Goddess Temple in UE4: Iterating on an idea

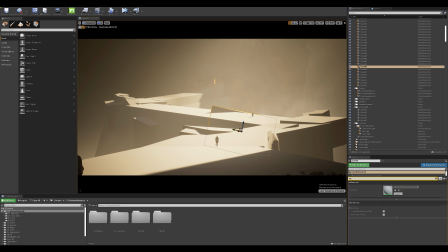257s
So here you can see me actually redressing the entire natural bridge that
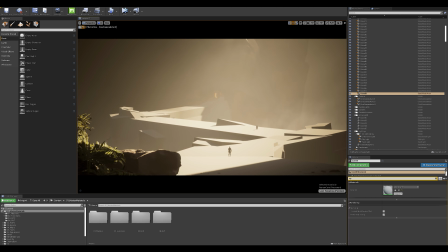263s
connects this ancient goddess temple with our cave mouth or tomb exit.
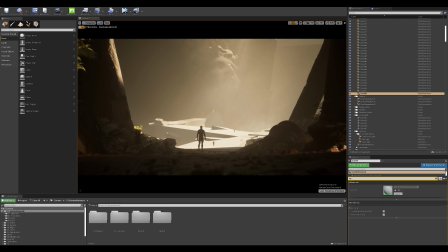270s
And with this, I was able to quickly overhaul my basic idea.
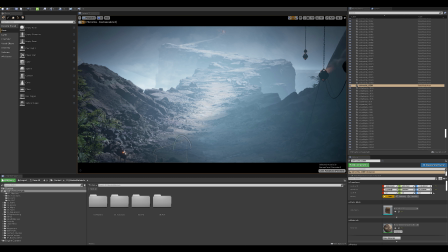277s
Overhauling an idea is a huge point. This is the artistic adaptation that I was mentioning.
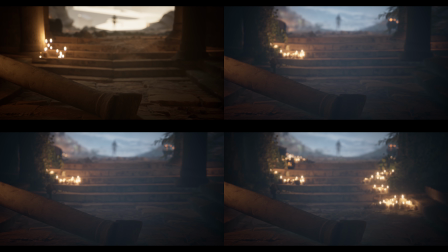284s
Because, you see, I was very married to keeping the lighting this searing orange desert sun color.
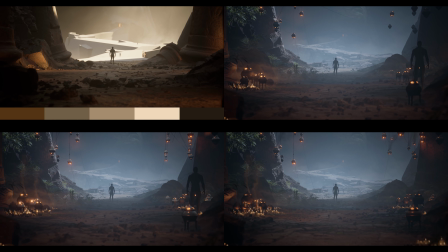293s
But it was too monochromatic. I wasn't able to achieve color contrast, and it took me well into the end of the project to
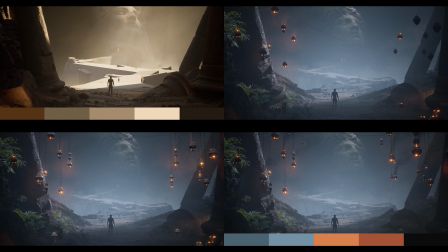301s
muster up the courage to completely shuffle my idea around and apply a different lighting scheme.
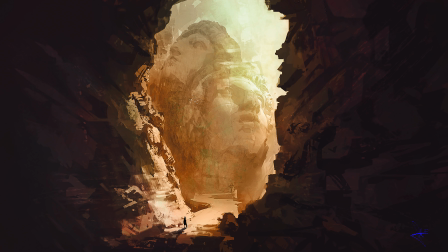309s
not being married to an idea culminates in you being able to take one single
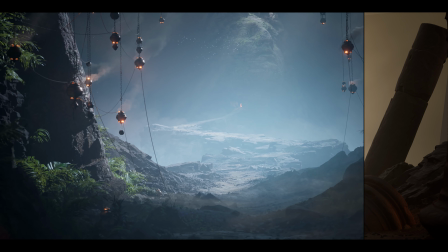315s
image that you created at the beginning and extrapolate an entire environment out of it.
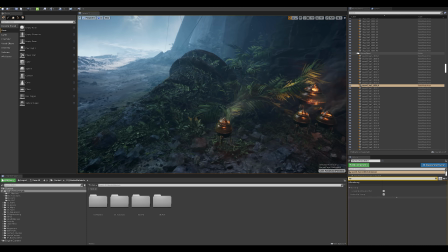321s
I created different camera shots simply by looking around my environment,
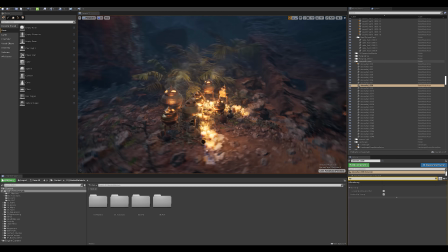326s
finding interesting shots based on what I built, trying to meet my first idea.
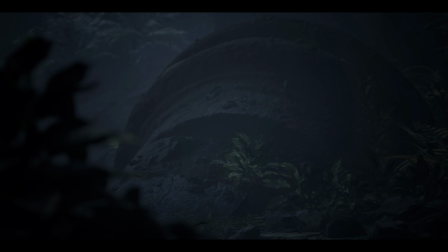333s
And this actually has the great side effect of you needing to properly set dress these new,
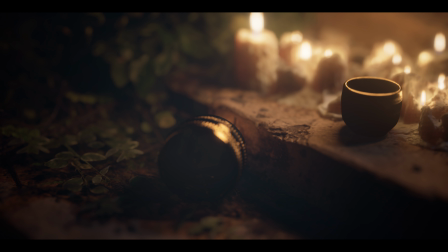340s
more confined areas of your environment. Breaking down your scene from a macro level, this large-scale idea,
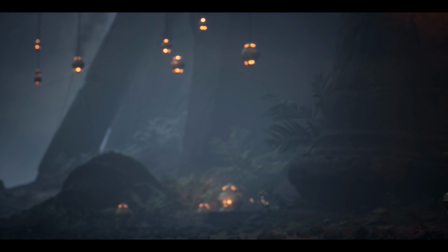348s
to more of a micro-scale approach of more intimate scenes and new angles,
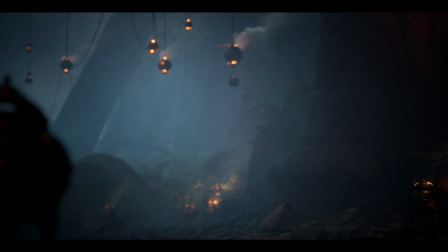352s
you will suddenly be able to base most of your set dressing decisions on real-world reference,
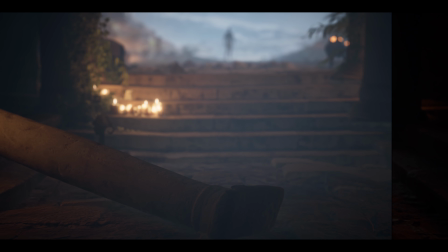358s
gradually fixing incoherences and actually populating your 3D environment.
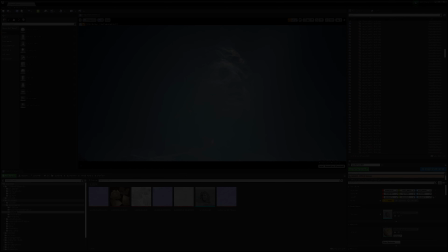364s
Now, last but not least, you should always think about moving pixels in these static environments.
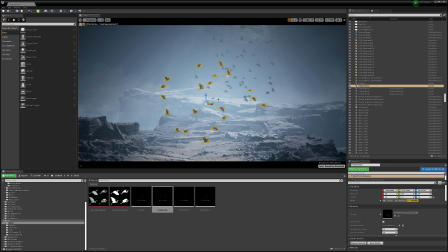371s
In this case, I used the opportunity to throw in birds in the background,
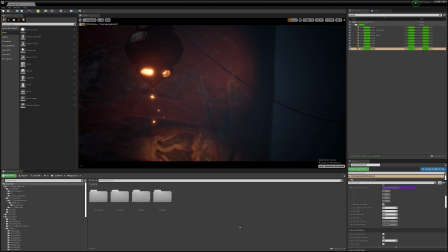375s
have moving fog and smoke and embers flying through the sky, just to add that little bit of extra liveliness.
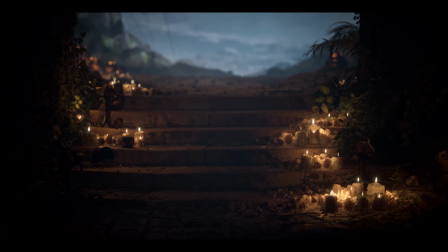388s
Now, thank you all so much for sticking around. I hope you all enjoyed it.
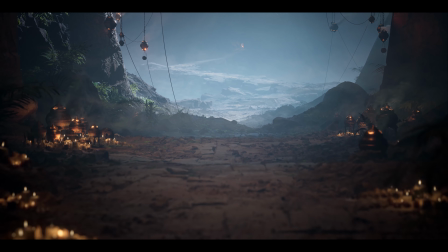393s
Make sure to tune into my next video where I will dive into remixing assets for this environment.
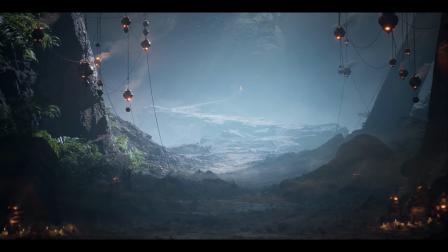399s
And if you have any thoughts or questions, feel free to add them to the comments of this video, and I can't wait to see you in the next one.